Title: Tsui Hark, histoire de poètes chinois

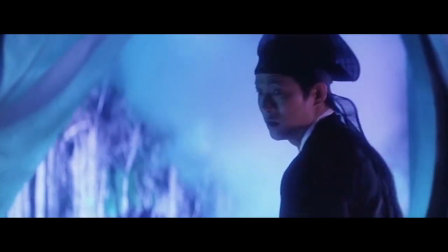Les femmes serpents sont plus attachantes dans leur quête d'humanité et font instinctivement preuve de plus de bonté que les humains et les religieux.
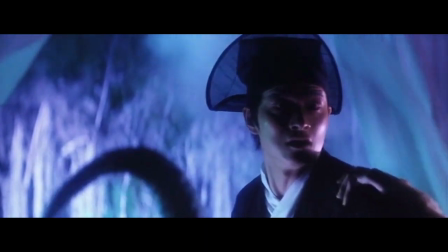Serpent Vert, faire valoir dans le conte originel, est un personnage totalement immature et incapable d'émotions humaines,
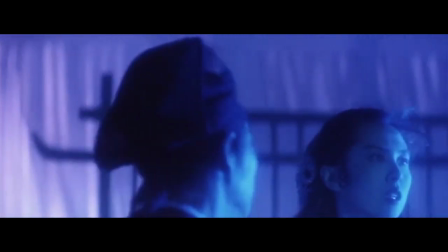constamment en quête de séduction, sans réellement en comprendre le sens.
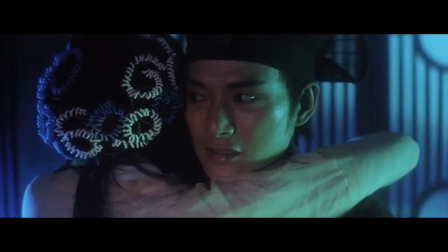Elle éprouvera ainsi ses charmes, par simple jeu, sur l'époux de Serpent Blanc ou encore sur le moine Tu Man-chuk, provoquant ainsi des réactions en chaîne dramatique.
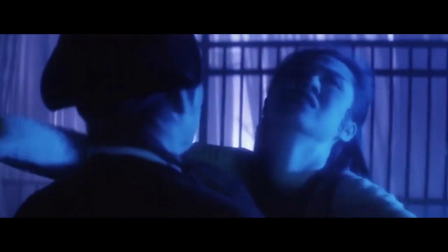Le duo d'héroïnes est parfait de complémentarité,
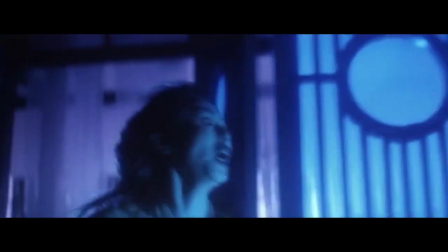Joey Wong apportant la touche romanesque classique indispensable en femme idéale, Maggie Cheung cherchant constamment à l'égaler, en vain.
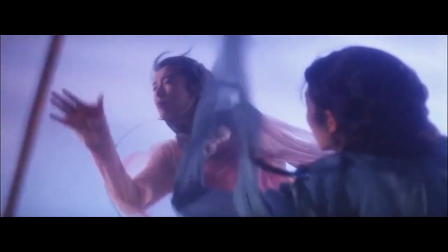Visuellement, Green Snake est un des films les plus foisonnants de Tsui Hark, avec une image gorgée de filtres,
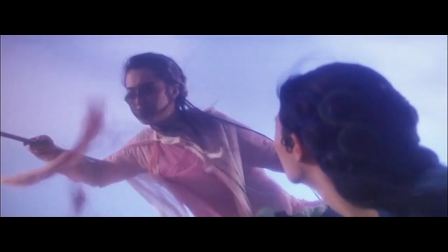des costumes et des corps kitschissimes et rococo, donnant un aspect totalement factice et irréel. Ses parties prises extrêmes s'accordent bien avec l'ambiance de conte,
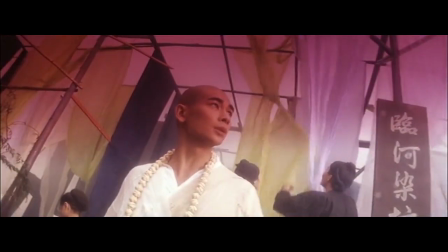mais surtout avec les thématiques de l'illusion et de l'éphémère, les femmes serpents ayant le pouvoir de transformer la réalité à leur guise.
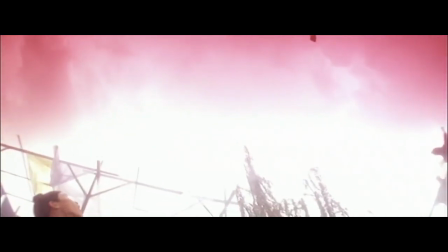Le côté bricolé et artisanal de certains effets spéciaux étant par conséquent totalement oublié, et sans doute volontaire.
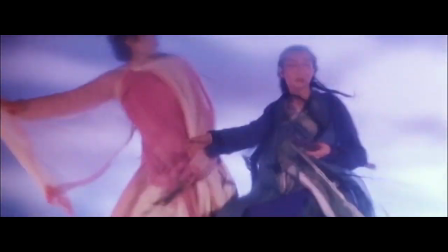L'atmosphère se fait légère et onirique à la fois, comme un rêve éveillé où l'esthétique quasi expérimentale se marie à une douceur charnelle palpable,
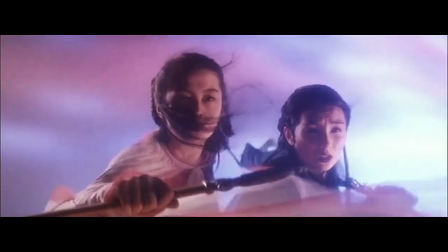la musique envoûtante de James Wong auréolant les images d'une aura céleste.
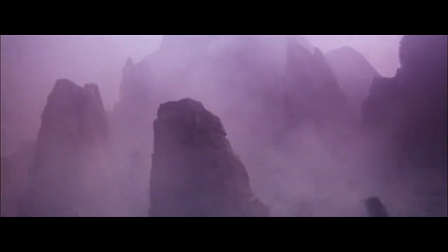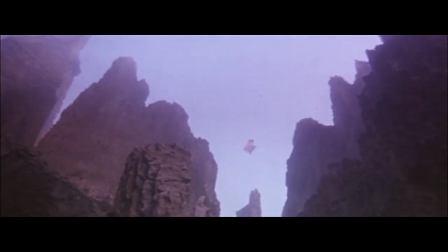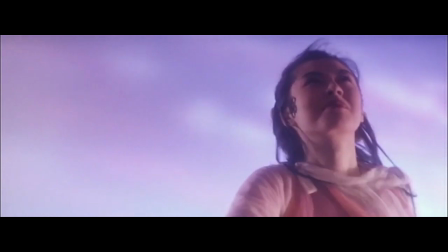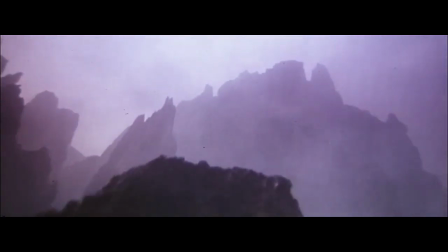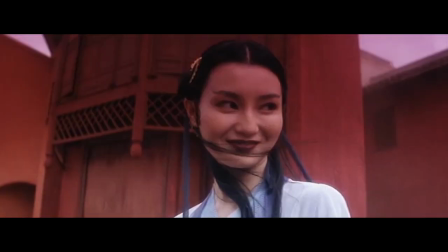Dans ce monde de pur artifice, Choi Ark réussit l'exploit d'éveiller des questionnements profonds sur ce qui définit un être humain,
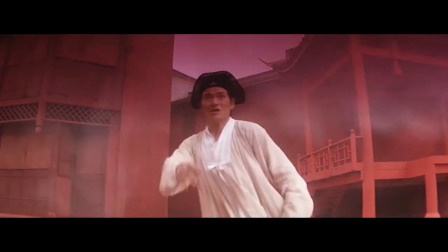la fantaisie apparente dégageant une émotion poignante lors de la bouleversante conclusion où tout se bouscule,
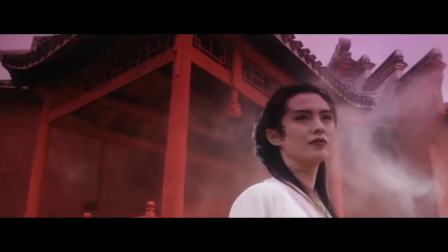les tiraillements de serpents verts passant de la séduction au sentiment bien réel et versant sa première larme,
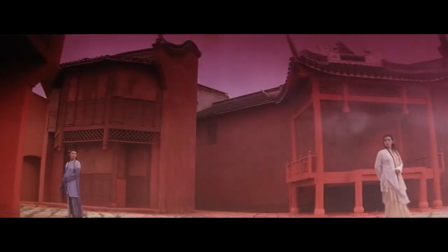le moine perdant toute trace d'humanité en cédant à son prosélytisme religieux,
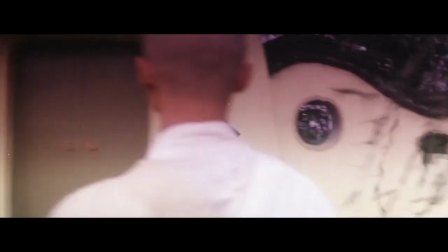tandis que Serpent Blanc y accède définitivement en se montrant capable d'enfanter.
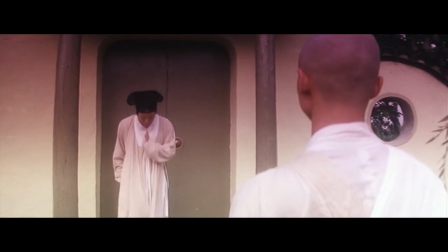Choi Ark réalisait là une de ses œuvres les plus poétiques.
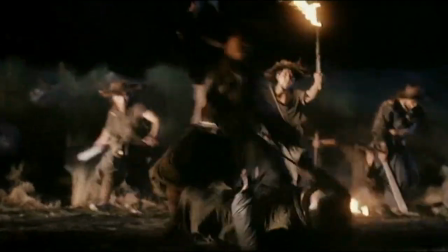L'esthétique baroque de Choi Ark, dans l'attention qu'il porte au corps et aux états des corps, dévoile l'origine Jang-woo du Green Snake.
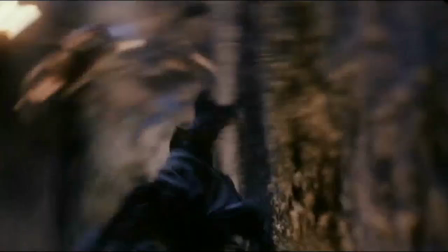Les gros plans et le montage presque expérimental de The Blade nous expriment également cette idée.
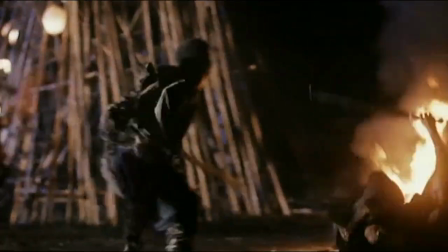Dans The Blade, la caméra qui suit les mouvements aériens ou les chorégraphies comme si elle n'était pas soumise aux lois de la gravité évoque justement la contemplation spirituelle du Jang-woo.
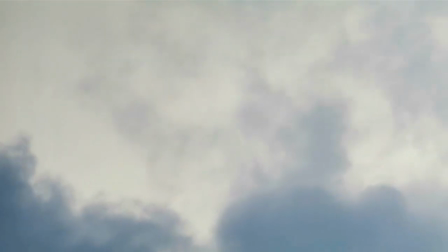Nous avons accès à des images mentales. D'un autre côté, les gros plans et la mise en valeur sensuelle des corps par la transpiration, le sang,
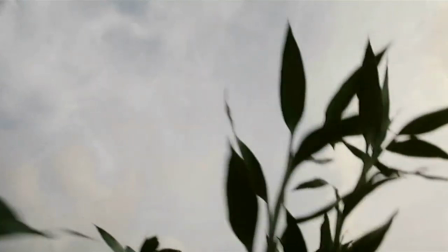les mutilations et les palpitations nous ramènent à la matérialité de l'expérience humaine, tout comme le rôle de Valérie Cho,
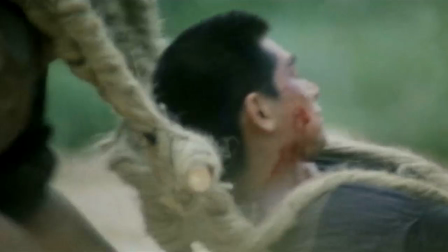qui est une pure présence érotique, dans une certaine mesure, qui rappelle les performances de Maggie Cheung et Joey Wong dans Green Snake.
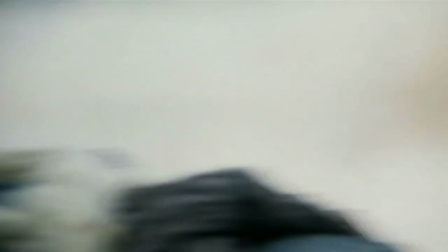L'œuvre, qui fait parfaitement corps avec la poétique du Jang-woo, à différents niveaux durant la période hongkongaise de Choi Ark, c'est bien sûr Time and Tide.
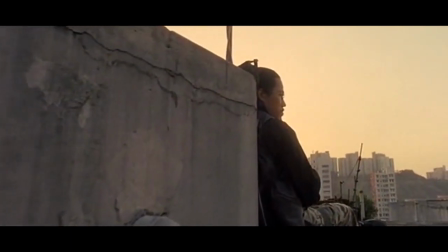Tous les dispositifs que le cinéaste a perfectionnés durant les années 90 sont exacerbés et d'autant plus pertinents,
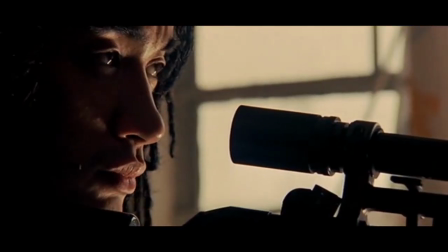car il met littéralement en scène une apocalypse dans le sens d'une révélation de l'état ultime des corps,
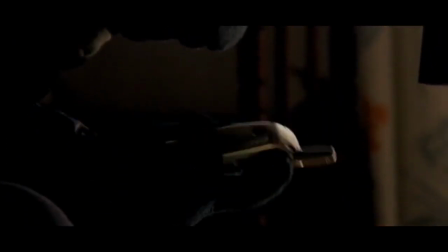dans une tension constante entre la naissance et la mort. Le cinéaste applique le Jang-woo à l'espace hongkongais,
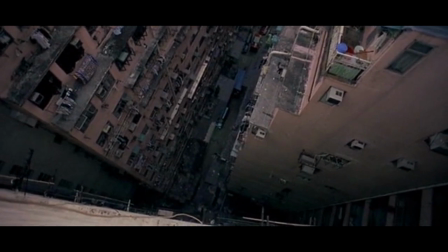espace qui, dans le réel, accorde une place importante aux gangsters, aux commerçants, aux prostituées, aux croyances syncrétiques et surtout aux artistes.
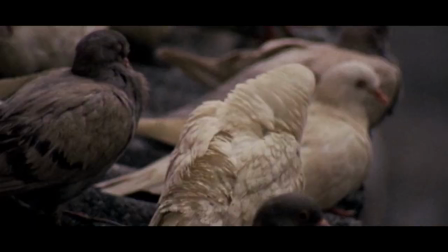Comme si Hong Kong était en réalité cet espace fantasmé et recomposé, dont les brigands et les artistes étaient les rois,
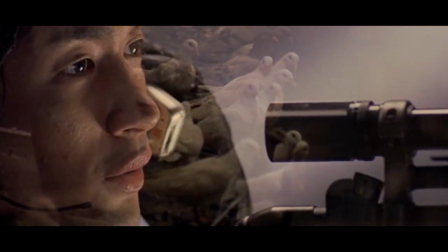et que cette dimension hongkongaise en permanente crise existentielle se transcendait dans Time and Tide avant de disparaître,
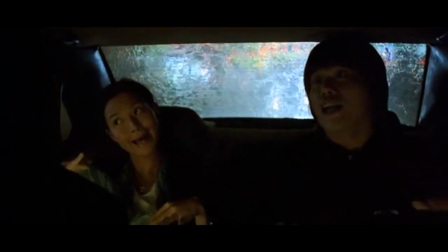du moins de cesser d'exister en tant que telle. L'industrie du cinéma hongkongais était elle-même une composante majeure du Jang-woo contemporain,
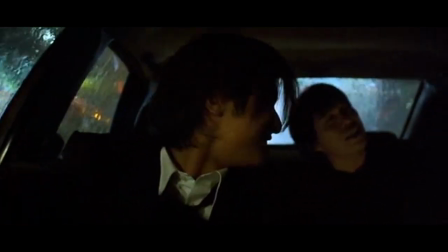tant sa décentralisation aussi politique que géographique et sa porosité de classe
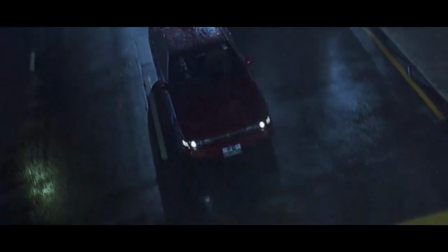donnaient aux artistes les pleins pouvoirs pour recomposer une société entre charnel et contemplatif à travers le cinéma.
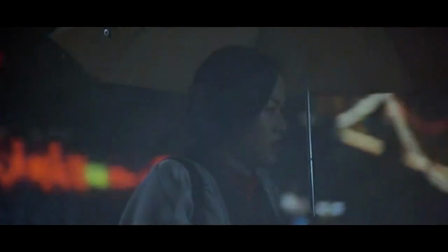Et c'est justement dans l'espace du Jang-woo que le cinéaste se révèle être dans la lignée d'une figure importante de la tradition socioculturelle chinoise, celle du poète.